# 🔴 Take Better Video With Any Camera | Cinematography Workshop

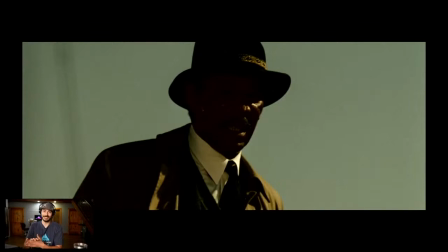[37:19]
And these two detectives go out to this place with this serial killer, and all of a sudden a box is delivered. It's a package. Morgan Freeman has opened it, and as you can tell by Morgan Freeman's face, it's not a good package, right? Okay, let's get into the scene. So how Fincher progresses next with movement is really a masterclass.
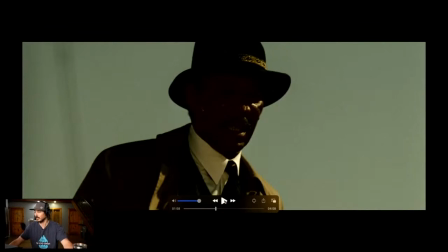[37:38]
This movie is flawless, by the way. You can do a whole film study on this movie. And he starts with this shot.
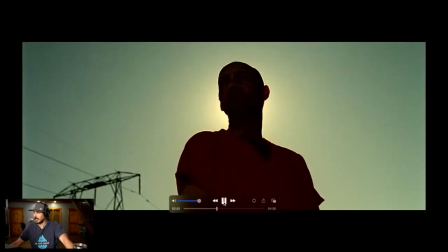[37:45]
Not this shot. This shot. Now, why does he start with this shot? This is a shot to establish that John Doe, that's actually his name in this movie, is totally within control. This is a feeling of superiority, right, with the camera underneath him. It is rock solid, mounted to a tripod.
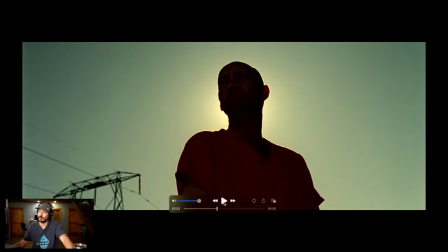[38:03]
This is the person David Fincher is signaling to us with this that John Doe is in control.
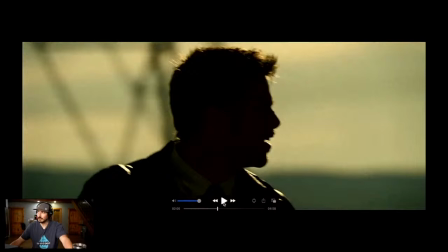[38:12]
Brad Pitt is on a handheld camera. Brad Pitt is slowly going to see his world crumble around him.
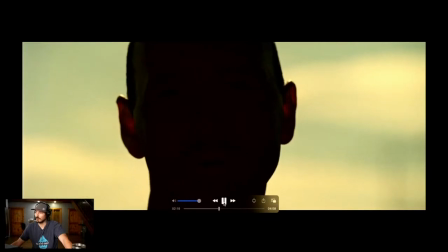[38:22]
Steady as a rock, starting to get a little bit shaky. Steady as a rock, moving around.
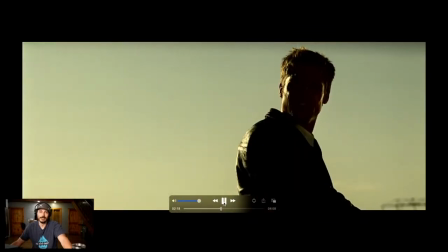[38:30]
Steady as a rock, who's in control of this scene? Like, you can tell, we have no audio and we can tell who's in control of this scene, right?
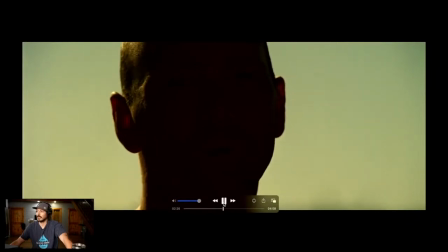[38:38]
And we're starting to see just the slow breakdown of Brad Pitt's whole psyche,
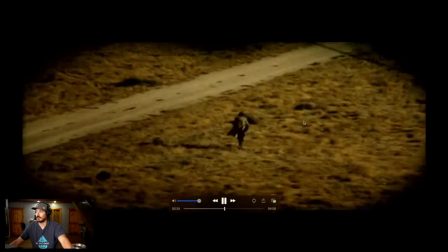[38:46]
shaking in the helicopter, all this movement,
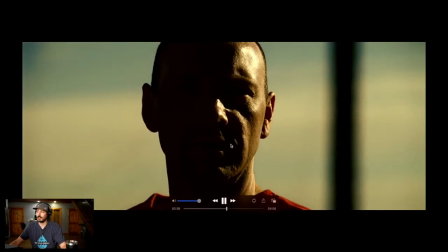[38:54]
slight movement on a gimbal as he reveals some information.
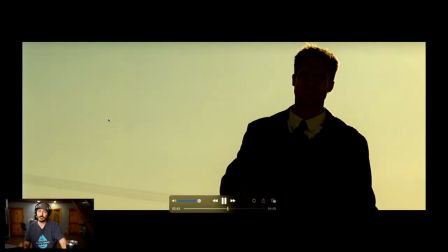[38:58]
That slight little movement just as he reveals something to the character.
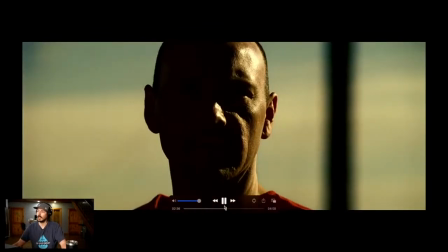[39:02]
Look at him full on running with the handheld as chaos starts heading to the scene, right?
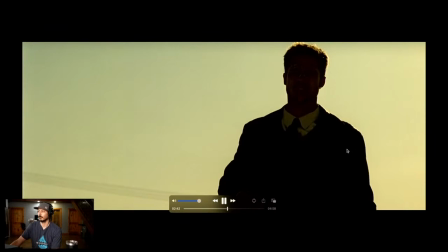[39:08]
He doesn't even try to put this on any kind of gimbal, this run that Morgan Freeman does.
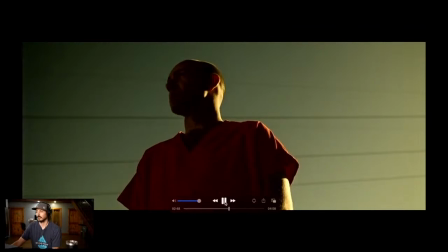[39:13]
They're just full-blown handheld. Back to the person in charge, rock solid on a tripod from underneath, once again.
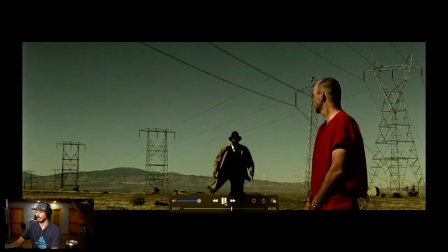[39:24]
And he reveals to Brad Pitt just like this devastating news. Here we are on the handheld.
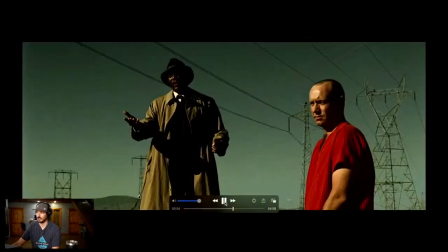[39:30]
Look at how shaky it gets now as Brad Pitt understands what's happening. He's trying to say, look, what's going on?
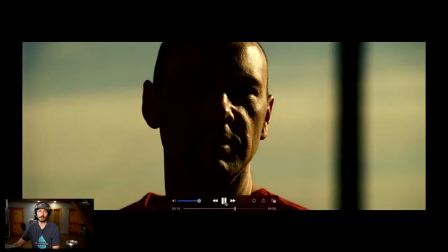[39:36]
And look at how much, still rock solid, shaky between these two, rock solid, shaky between these two.
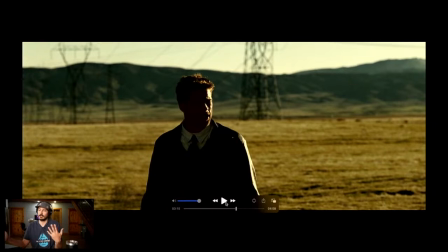[39:43]
I mean, you're just seeing it fall apart, right? I could go on and forever, but you get the idea, right? How David Fincher is just using simple simple shake to add to the scene and let you know who's in charge, who's breaking down, how fast it's going.
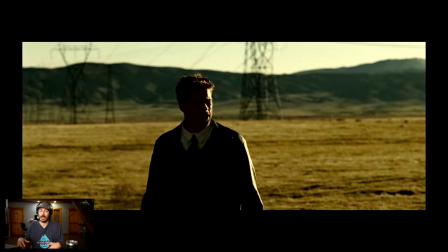[40:00]
As the world collapses around Brad Pitt, you see him add more shake. That's a relationship between handheld and stabilization that you see like real top directors use. I kind of got a little bit on a side tangent there, but I think it's fun if you're actually thinking about handheld just as a movement, using it in that way. So be subtle and smooth, get out of your eye, use foreground. Let me show you some practical effects here of how you can do it. And again, speed, whether you want to slow something down, whether you want to speed something up, how you shoot your movement is really key. All of this was done handheld that you can see. Okay, let's just start with this by Brett Johnson. These are simple little, what we like to call almost a rotation, where you slide and you slowly like use your hands to tilt the camera like this while you slide. So the movement ends up going like this, and you get this really subtle slide around effect. Let me show you it in action.
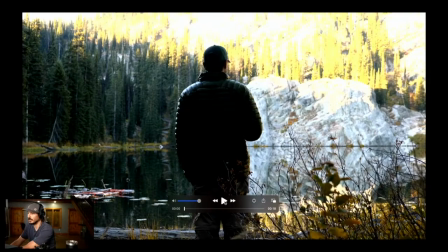[41:13]
So here I am, Brett's performing the move. We are going to slow this down.
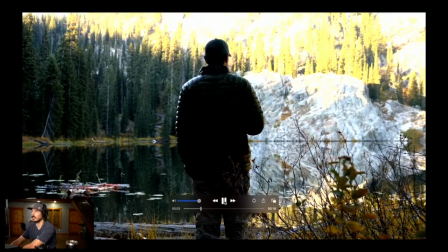[41:19]
So a slow, very subtle, look at that. It's almost like it's very subtle again.
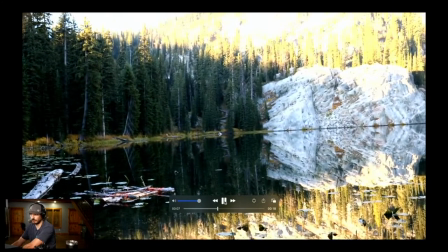[41:25]
There's gonna be a focus pull too.